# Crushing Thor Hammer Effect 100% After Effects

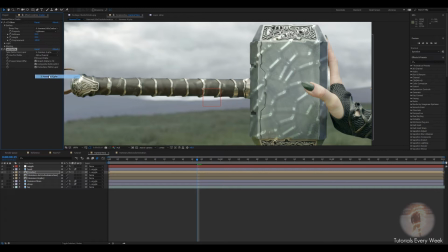the first one to alpha hammer alpha the first one we made and if we duplicate the matte also to the little cracks and change it from alpha channel to lumen alright
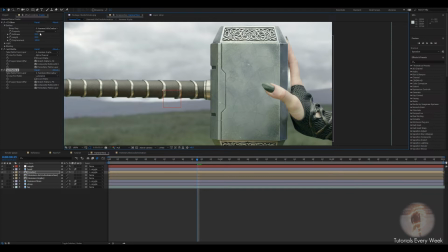now you You can barely see it, but what we can do is change the softness to zero. This way to submit it to zero, height to a negative number, so it indents it.
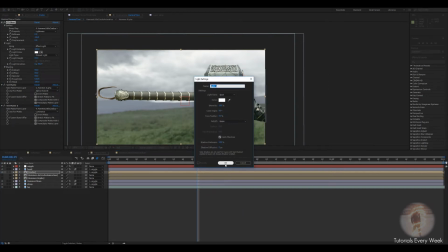Lighting, I like to add actual lights to the scene. Makes it a little bit better, fuck up the intensity.
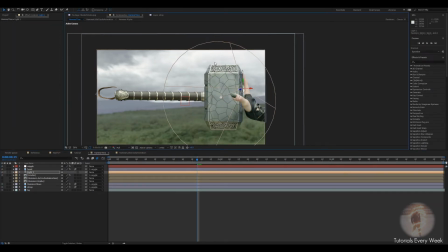I'm gonna move this light from the top because you can see that the highlights are up here. I'll also change it from the E lights so you can see what we're doing.
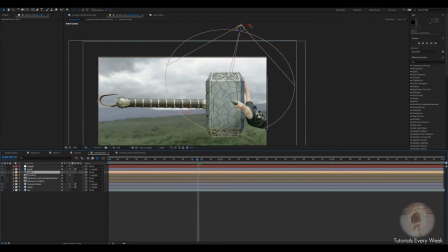You can see that it fills in the cracks a little bit.
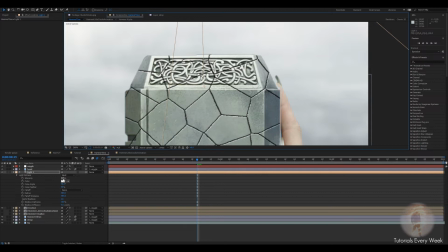Maybe if you press AA on the keyboard it comes up the properties, so I think it's the intensity a little bit more.
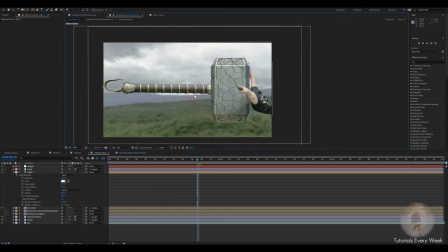So there, now we have the little cracks. What we're going to do now is actually animate the cracks.
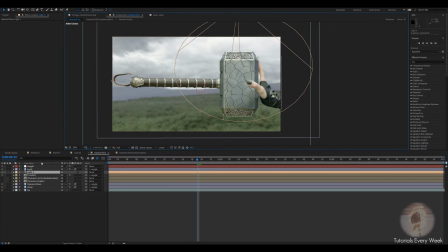So what I like to do is I like to lock the comp, double click on the animation layer,
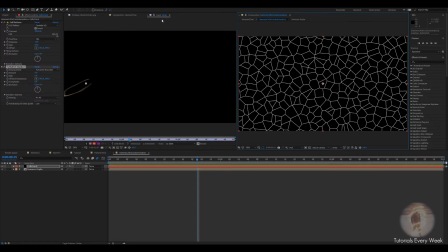grab it, and then drag it over to the side, and then change this one from layer strap to hammer.
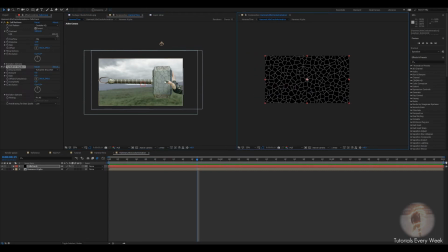Alright, so now you can see what we're doing in this comp in real time on the final product.
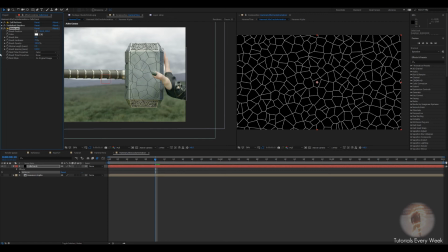What we're going to add is a write one. and the way this tool works is if we increase this you see that it leaves a little spot to get rid of that we can change it from size and
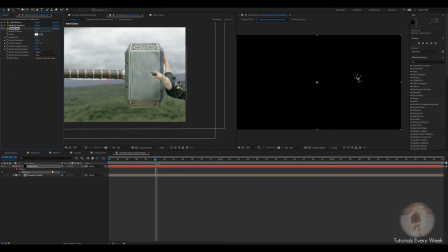then reveal a ruminant original image make sure that the alpha layer below is off as well or else it won't work as well and what we can do now is we can keyframe this make sure you don't move the position just move the origin of this and you can do
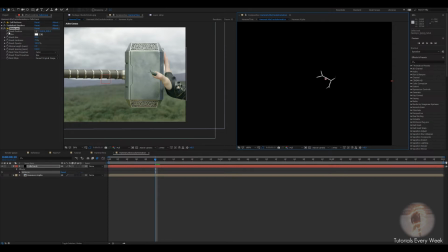an animation so if I keyframe the position the size and bring the size down to zero a couple frames forward the size up it's
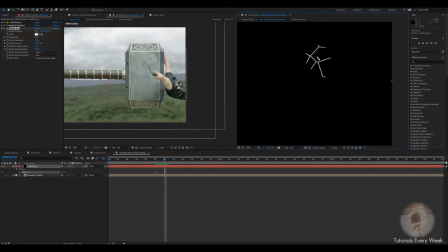forward a bit you see that the cracks start to move in so from this part on it's usually just kind of animating it yourself, how you want the cracks to move. I find that if you have more snappy frames, so there's less space in between it,
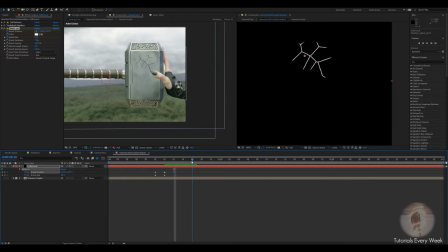the more real slick it is because cracks move really quick, so if you move a couple frames, drop another position frame, move one forward, and then just grab it and move it down,
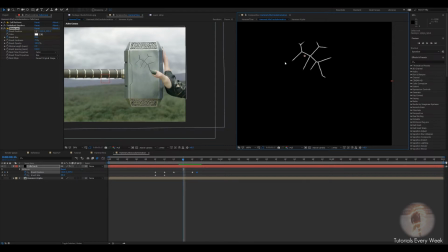adds that like full snap to it so there'll be a couple frames where there is none and then it comes in
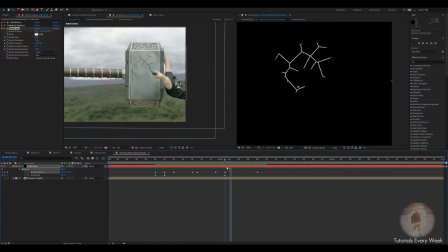so you can see that I got a little animation of the cracks moving but I also like to do is I like to duplicate it do this very same thing See you on the keyboard to see your keyframes, these two, put the two frames forward,
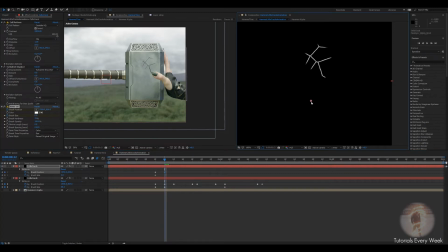click on right on, and then go in a different direction. The reason for this is because cracks move randomly, they're not going to all move up here and then all move down here.